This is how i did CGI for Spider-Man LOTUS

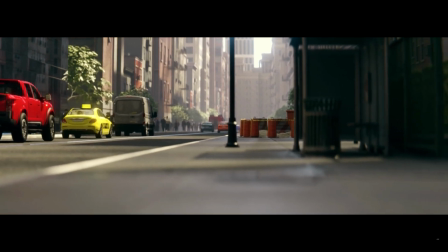While daytime lighting is usually less challenging,
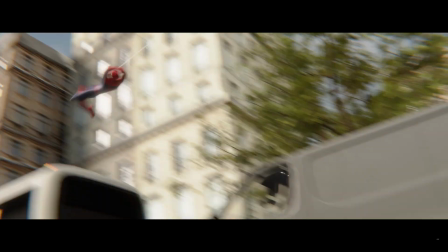it can be counterproductive as sunlight reveals all details.
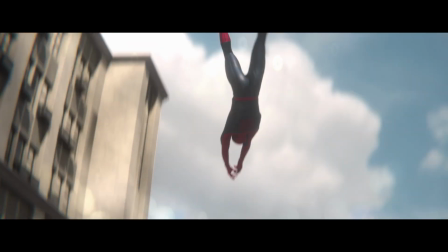Therefore, the scene layout must be meticulous.
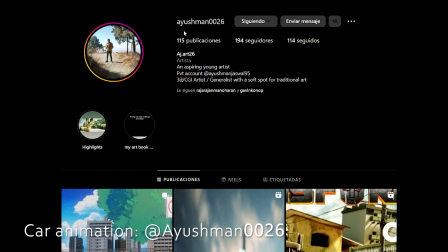the car animation was made by aishman who is a guy really good
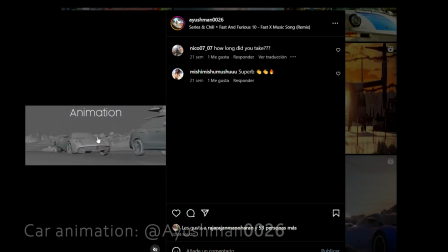with the automotives animation so you can check his instagram
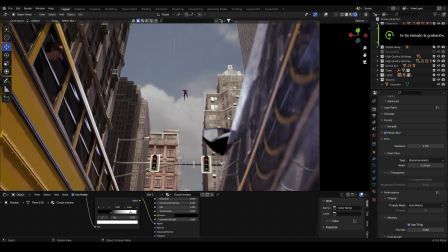here okay here we are in this scene with the layout made again by roger rajan and you might think that we have only one light source here the sun but actually
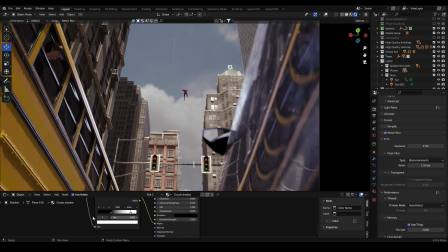we have three light sources so if i turn up the uh
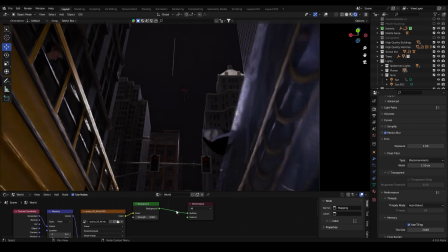the hdri light and my field light
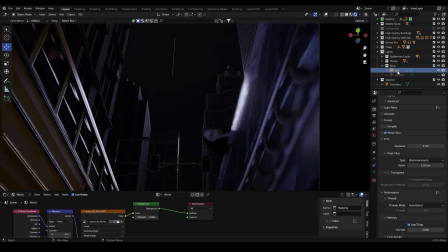you can see here that have a like a blue sun that is intended to be the sky color light filling the scene with a blue
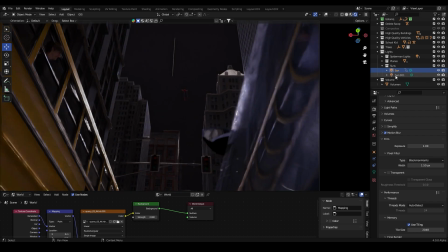with a blue tint also we have this fill light to kill some shadows and we have the hdri main light
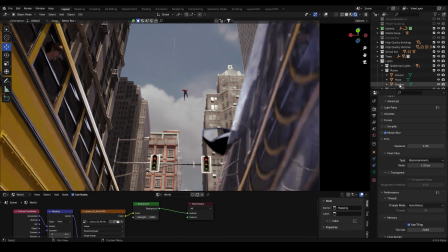also we have this layer of like some kind of cloud
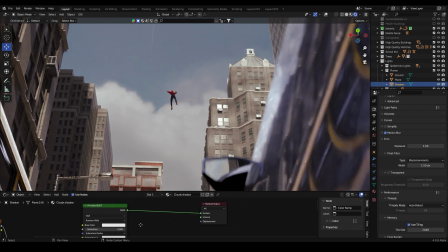shadow that if you look closer here
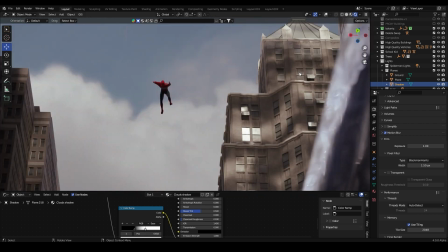you can see these fractal shadows here projecting on the buildings
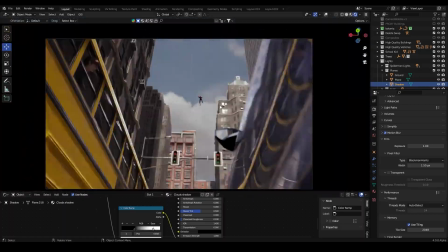adding more detail to the to the scene
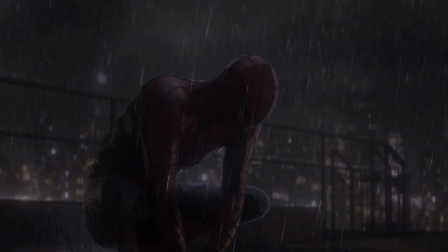if any animator or artists who have worked in these scenarios
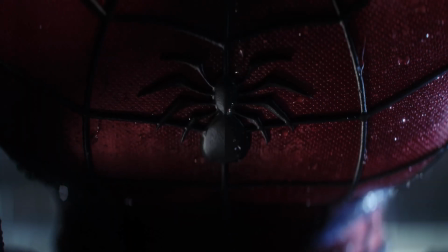were not mentioned please leave your names in the comment section and i will
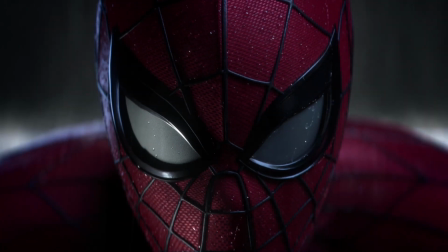add you to the video description please understand that we are
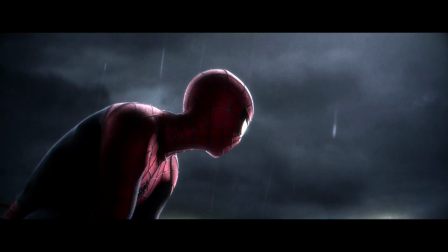a large team and i don't have personal knowledge of everyone which
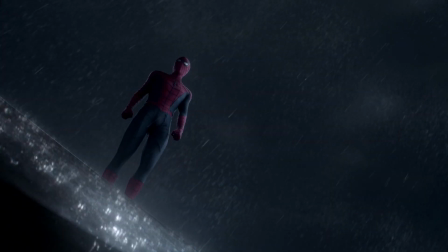makes individual mentions challenging finally we have
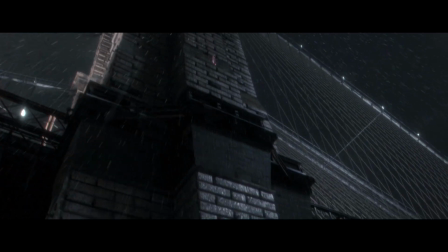reached the end of the video i want to express my heartfelt congratulations and
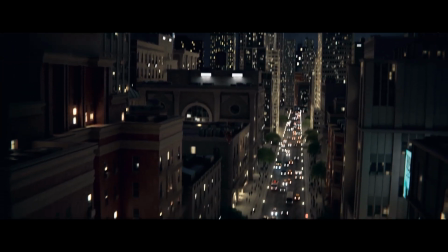gratitude to the entire visual effects team of Spider-Man Lotus,
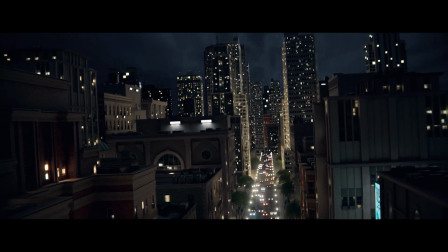as well as the previous visual effects team.
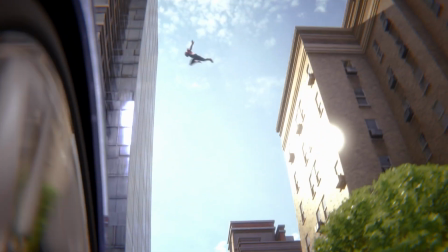Many thanks for guiding and collaborating with us to achieve a visual cohesive result.
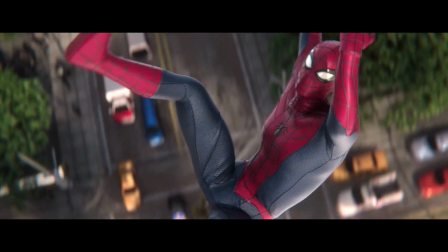This exceptional achievement couldn't have been possible without the contribution of exceptional artists.
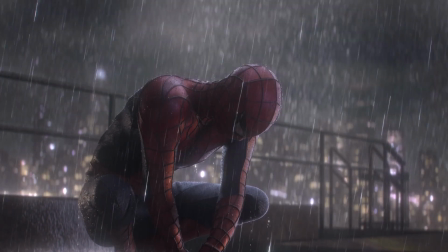I also want to thank director Gavin Kahnep for his generosity,
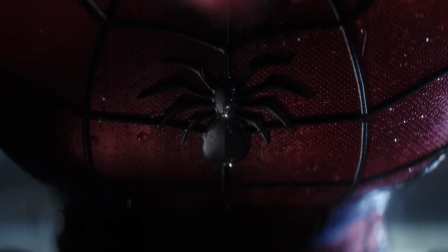humanity, hardworking, and of all his humility.
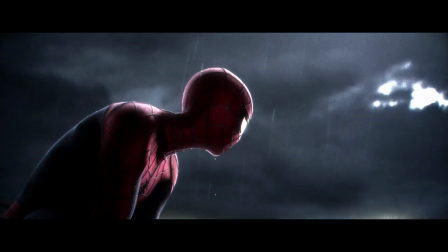You are an outstanding director with the ability to communicate your vision and select your team precisely.
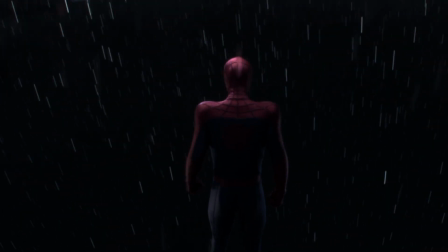You possess the talent to delegate decisions and take the lead when necessary.
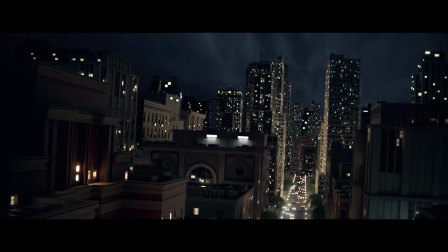Thank you a thousand times and sincerely I hope to have the opportunity to collaborate with you again in the future.
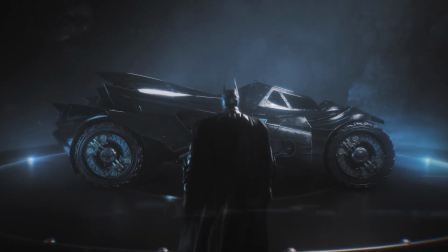If you are a Blender artist looking to bring cinematic and epic vibes to your renders,
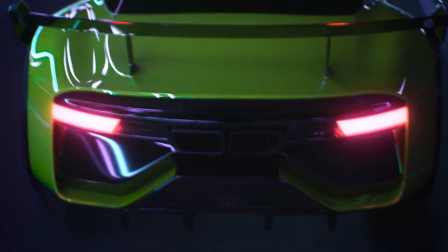join my YouTube channel and follow me on Instagram.
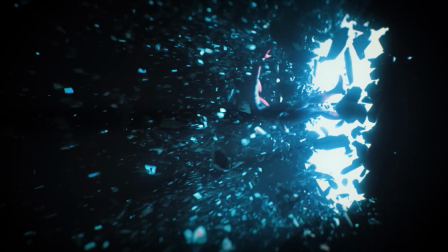I will be launching upcoming courses and advanced classes focusing on look depth, lighting, compositing and visual effects. Stay tuned for more exciting content. Thank you so much for your support and I'll catch you in the next video.